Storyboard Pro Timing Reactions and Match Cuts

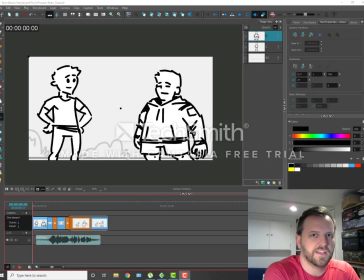Hey guys, welcome back. Today is a tutorial I'm going to be giving you guys on match cuts and posing reactions. Okay, so let's start with reactions. Reactions are something I'm going to be looking for in your posing final.
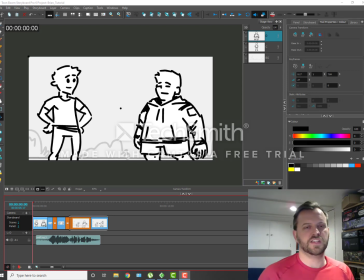So reactions, you're going to have two characters in your scene. The first character is going to be saying something to the second character. As the first person delivers his line, the second character is going to take that information and react to it.
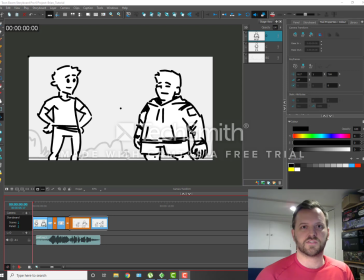Okay, so that should feel organic in your story, in your posing, and they should feel like separate beats. So while the character is speaking, his beats are his dialogue.
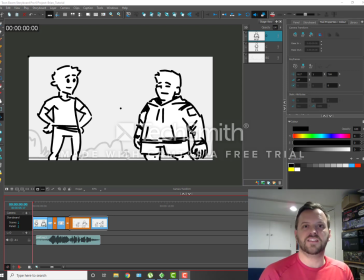His posing is changing on the dialogue. The character who's reacting to the dialogue is going to be changing just a little bit after. So he's going to hear it and then react. Okay, so let's go through a board. I have prepared something to show you guys.
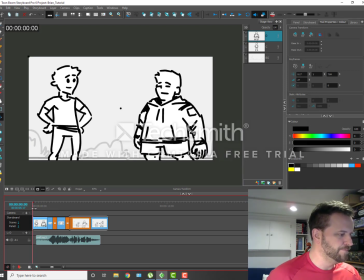Okay, so let's just play through it.
Oh, I'm a werewolf.
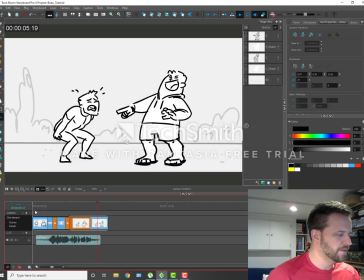I'm gonna poop in my pants.
Okay, so it's my son.
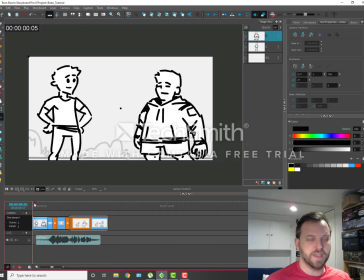He's saying, "Roar! I'm a werewolf. I'm gonna poop in my pants." So I have two characters. You can see this is a medium two shot. So, generally these shots you want to have the characters waist up.
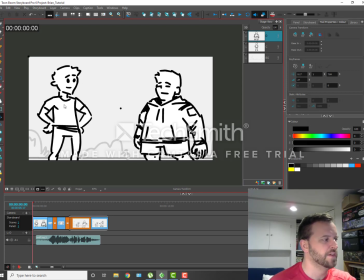I'm going a bit looser here so I can see from about their knees up. They're in the two main parts of the axis here.
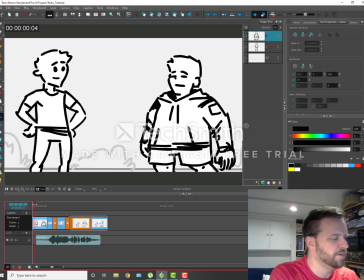We'll go through that in our class tomorrow, but generally this is very clear staging.
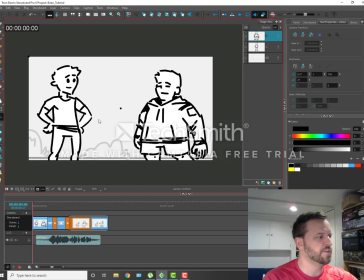One character is on one side of the screen, and the other character is on one side of the screen.
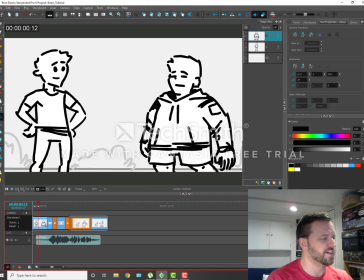Okay, so starting with neutral poses, the line starts.
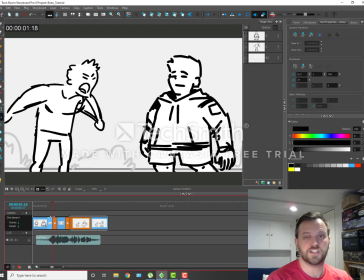Roar! I'm a werewolf. This is a shocking line. He's a werewolf. The man who is listening. Roar! I'm a werewolf.
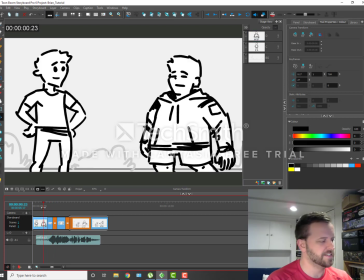He doesn't react immediately. So it's roar, I'm a werewolf.
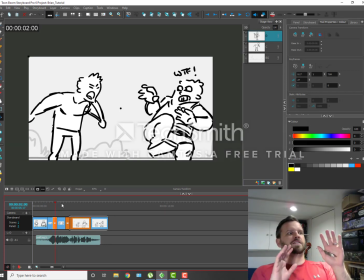And it takes a second for him to realize it and go, whoa, what the fuck? Roar, I'm a whoa, dude, what the fuck? That's kind of how it goes, okay?
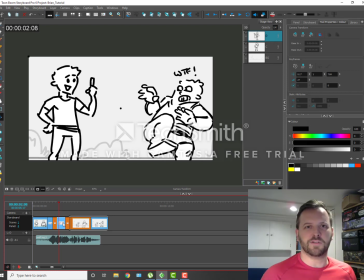Now the other character who's speaking, he's used to being a werewolf, so he's like, roar, I'm a werewolf. Roar, I'm a werewolf. It's just how he does. That's his society.
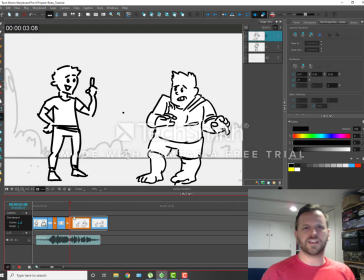So the guy who was reacting is like, whoa, and then he's like, oh, what is happening? He's very confused, okay? So,
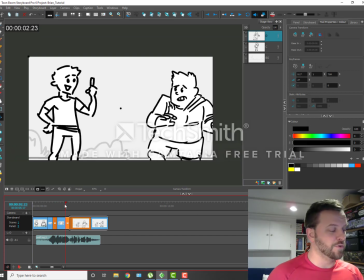very casually, I'm a werewolf. This is normal for me.
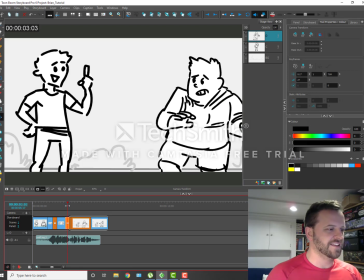And then character 2 is reacting and is unsure of what is happening, okay?
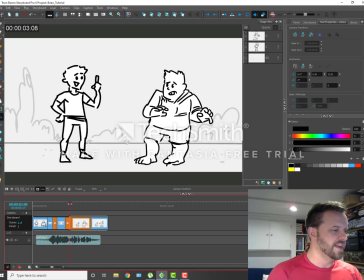Then
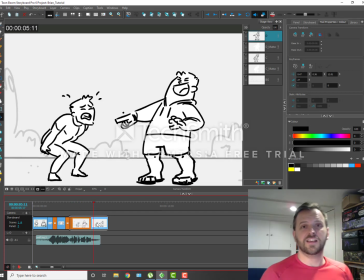he's going to poop in his pants. After he says that line, the character who's reacting is like, what?
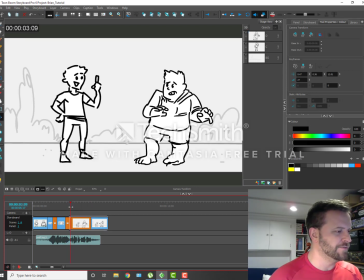And starts laughing. Okay? So it takes him a moment to figure out what's going on and then reacting.
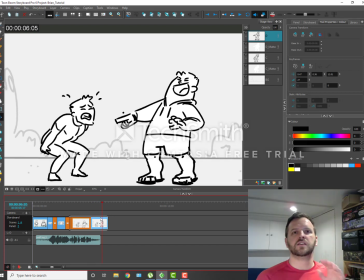Okay? So it's always saying something, reaction. Saying something, reaction. Saying something, reaction. And you can see on my timeline here.
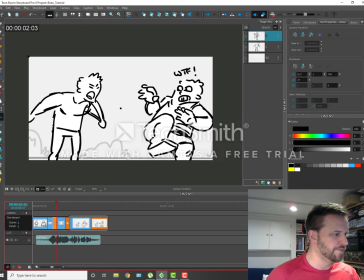So it's werewolf guy talking, reaction. Werewolf guy talking, reaction.
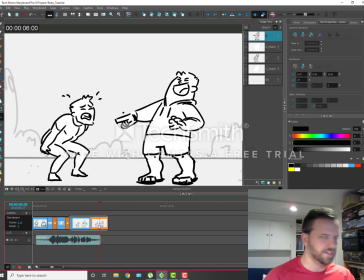Werewolf guy talking, reaction. Okay? And it's always that A-B. Okay? Try to get that kind of thing going on in your posing. It's going to be great. Get that A-B reaction that I've been talking about all term. We want to see characters interacting convincingly.
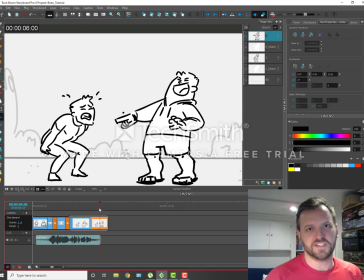Okay, so the next thing I really want to touch on is match cuts. As we move from scene to scene, which is anytime the camera changes, in my case I have a camera change here,
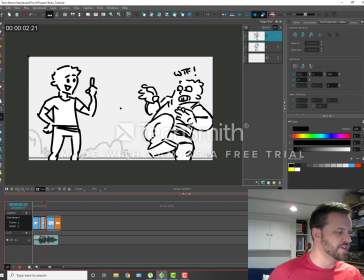going from a medium shot to a wide shot. My character's posing is ending on this pose, okay?
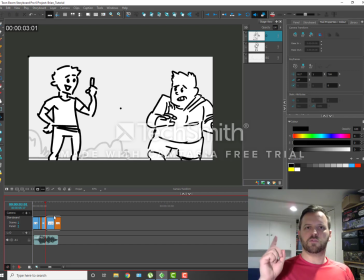So my guy who's speaking, the werewolf guy, arm up in the air, and the guy who's reacting is like, oh shit, what the fuck, I'm ready to do kung fu on you.
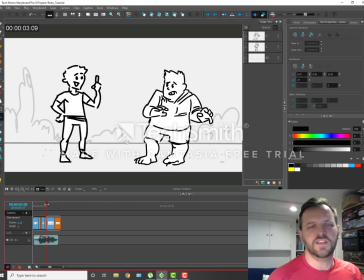When you cut to the next shot, often you're cutting on a line of dialogue often.
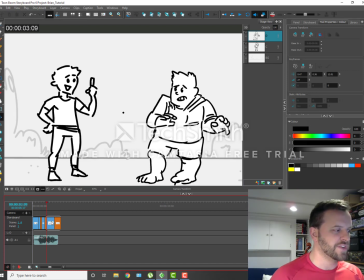So there's often a feeling like, oh, I just want to hit the next pose in the beat, which is here, I'm going to poop my pants. But you really want to have a match cut, and a match cut is you're matching the posing from the last panel from the previous scene.
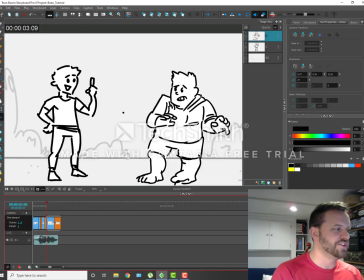So it creates continuity as you switch over and then quickly into the next pose.
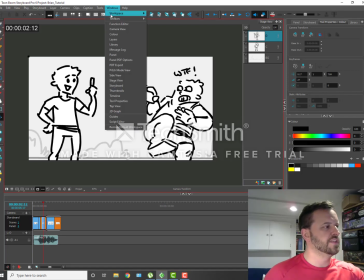So here, let's watch it just quickly with our camera view.
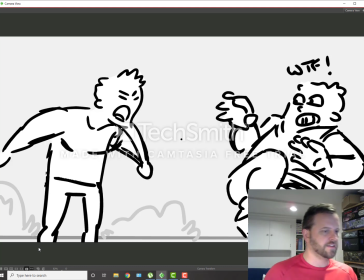When we go back, I'm a werewolf.
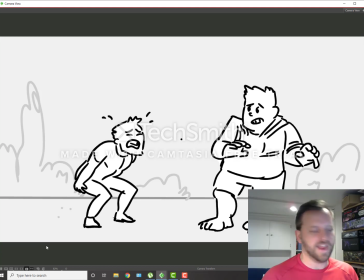I'm gonna poop in my pants. it's easier for the eye to track this transition here to here.
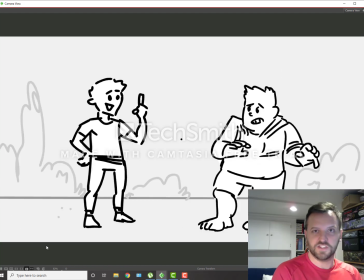That's easy. All my eye is dealing with is the fielding changing, the framing changing, and then I go into my next pose.
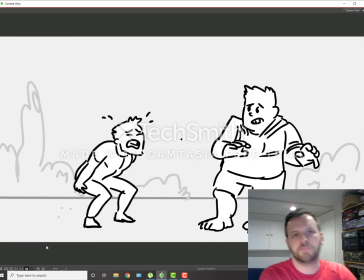Okay? So that's a match cut, simple as that. If you're going to change your camera position, just make sure that you're locking in that pose right before it changed. That's the first panel we see in the next shot. And you'll see on my timeline here
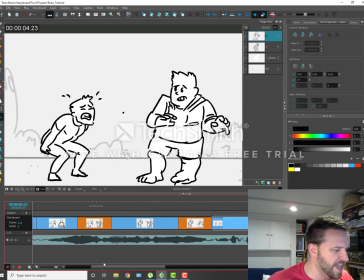that it's really, really a small amount of time that I have this frame on here for in my new shot. It's quite a while here. It's a very short amount before I go into my next shot. Thanks, guys. Talk to you soon.